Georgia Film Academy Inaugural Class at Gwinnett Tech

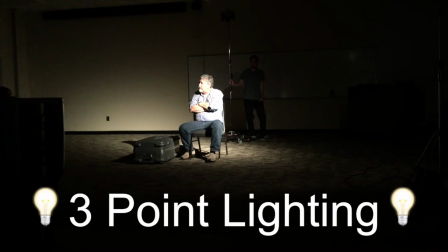(0:46)
much going on. Spotlight. Yeah. This is, yeah, this is classic film noir, right?
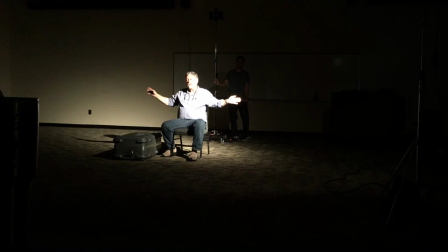(0:54)
One hard-edged light, okay? So I want you guys to all, try not to fall down when you get up because it's dark.
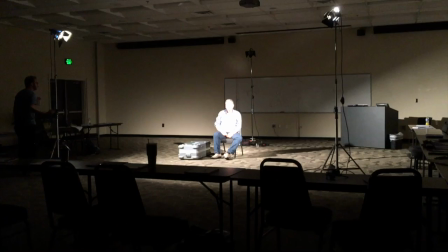(1:04)
Okay, all of you get up and go right over here. So now, three-point light, but without the backlight.
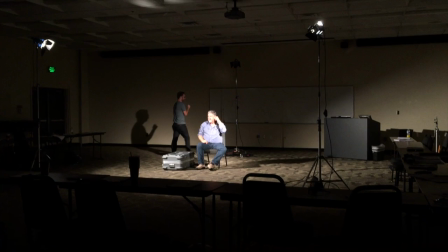(1:10)
So could you go to the backlight, sir?
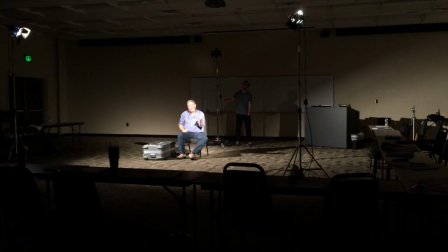(1:16)
So we're gonna flash now. You're talking about flashing, right? Yeah. Okay. So I want my electrician, flash that light. So you say flash on. Flash on. Flash off. Keep going. Flash on. Flash off. Okay, can you all see the difference? Yeah.
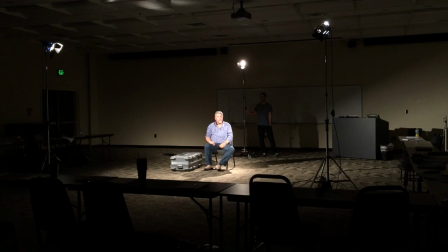(1:31)
In the depth of field of perspective without the backlight? Okay.
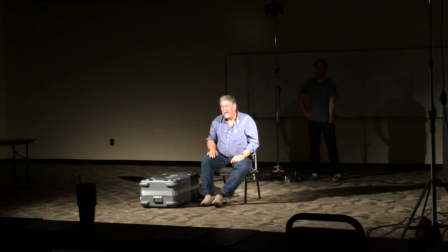(1:37)
So let's leave it off. Thank you. Stay there. There's not, how should I say?
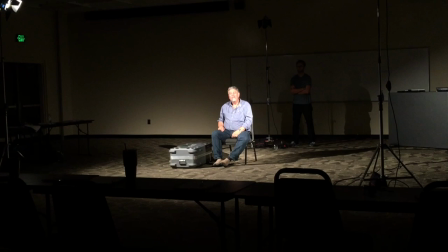(1:45)
This is not a good lighting situation. Just a key in a field without a backlight is not a good day.
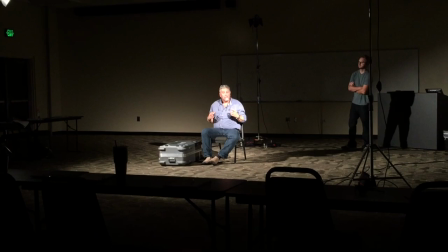(1:49)
Can you all say what I'm getting after? Yeah. Very little dimension here.
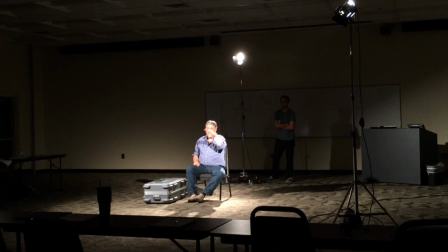(1:55)
Backlight by itself, really cool silhouette. Strike, please. Backlight.
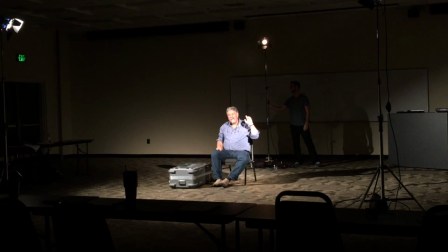(1:59)
Strike. Okay. Backlight and three-point lighting, I've got dimension, etc.
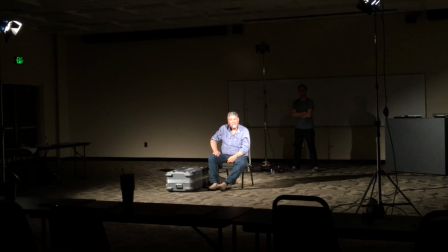(2:05)
Save it. Save it. But without that, it's flat, right? Even though I got lights in the front, it's flat. Can you all see what I'm talking about? Yeah. No. Okay.
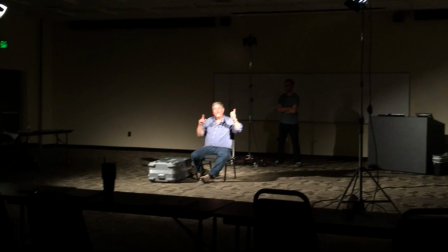(2:14)
So, some circumstances in which one or two of the lights on do certain things,
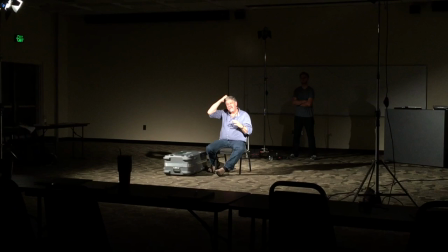(2:21)
but the backlight is a unique situation.
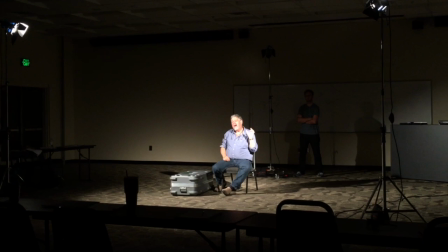(2:24)
It can be by itself and make a statement, but without the backlight, having one or two key lights,
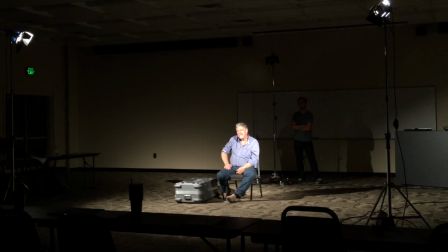(2:32)
or having a key in a fill, without the backlight, it's not gonna work. Okay, is this, you all see what I'm talking about? Okay, now we're gonna do the tough love thing.
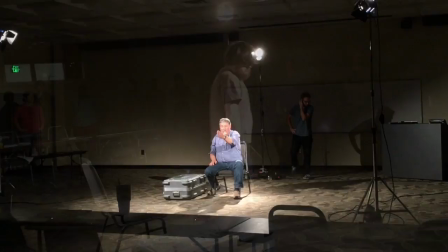(2:44)
Strike that, please. Strike it. Okay, so I want everybody to come through here and sit in this chair and look out this way.
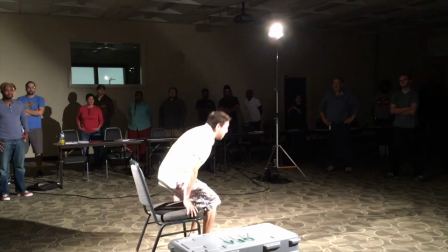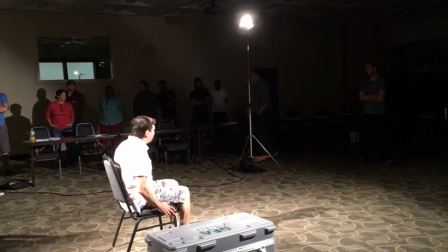(2:57)
So now you can tell your family members or your friends, they gave me the chair in class today.
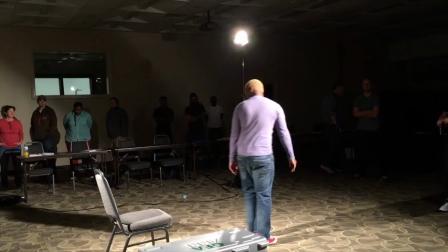(3:04)
I had to sit in the chair. That's bright.
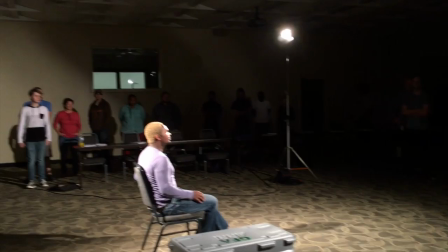(3:12)
Wow, that's bright.
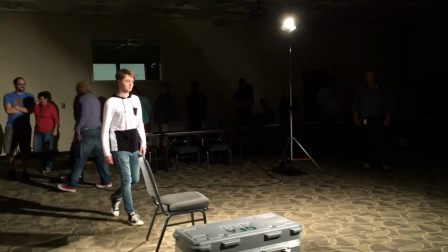(3:20)
Yeah, that's what I'm waiting for. That's bright. Yeah, he's like, oh, this is quite pleasant.
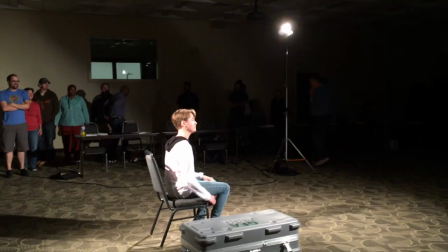(3:26)
Tell you, sit here for a second. Yeah, it's going to be painful. Yeah.
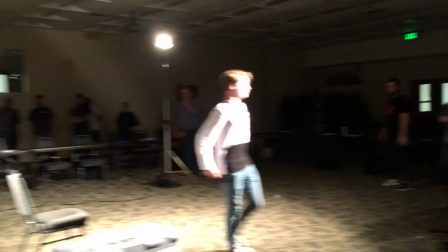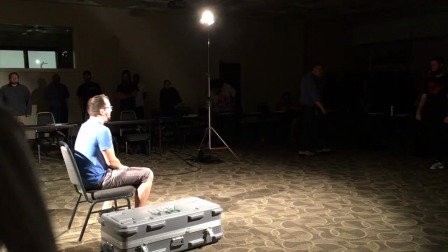(3:39)
Yeah, you can't. It's crazy. You can't. So imagine as an actor, right?
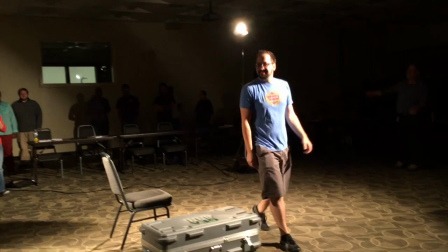(3:44)
You're trying to act in this whole thing, and the director's hollering at you. You can't even see where the director is.
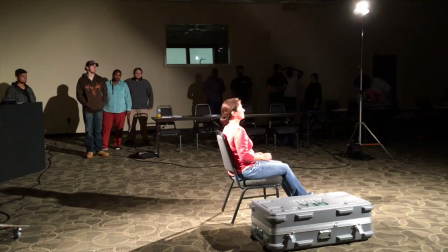(3:48)
It's just this voice, this disembodied voice, off in the background.
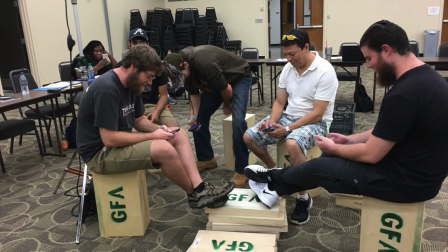Yeah.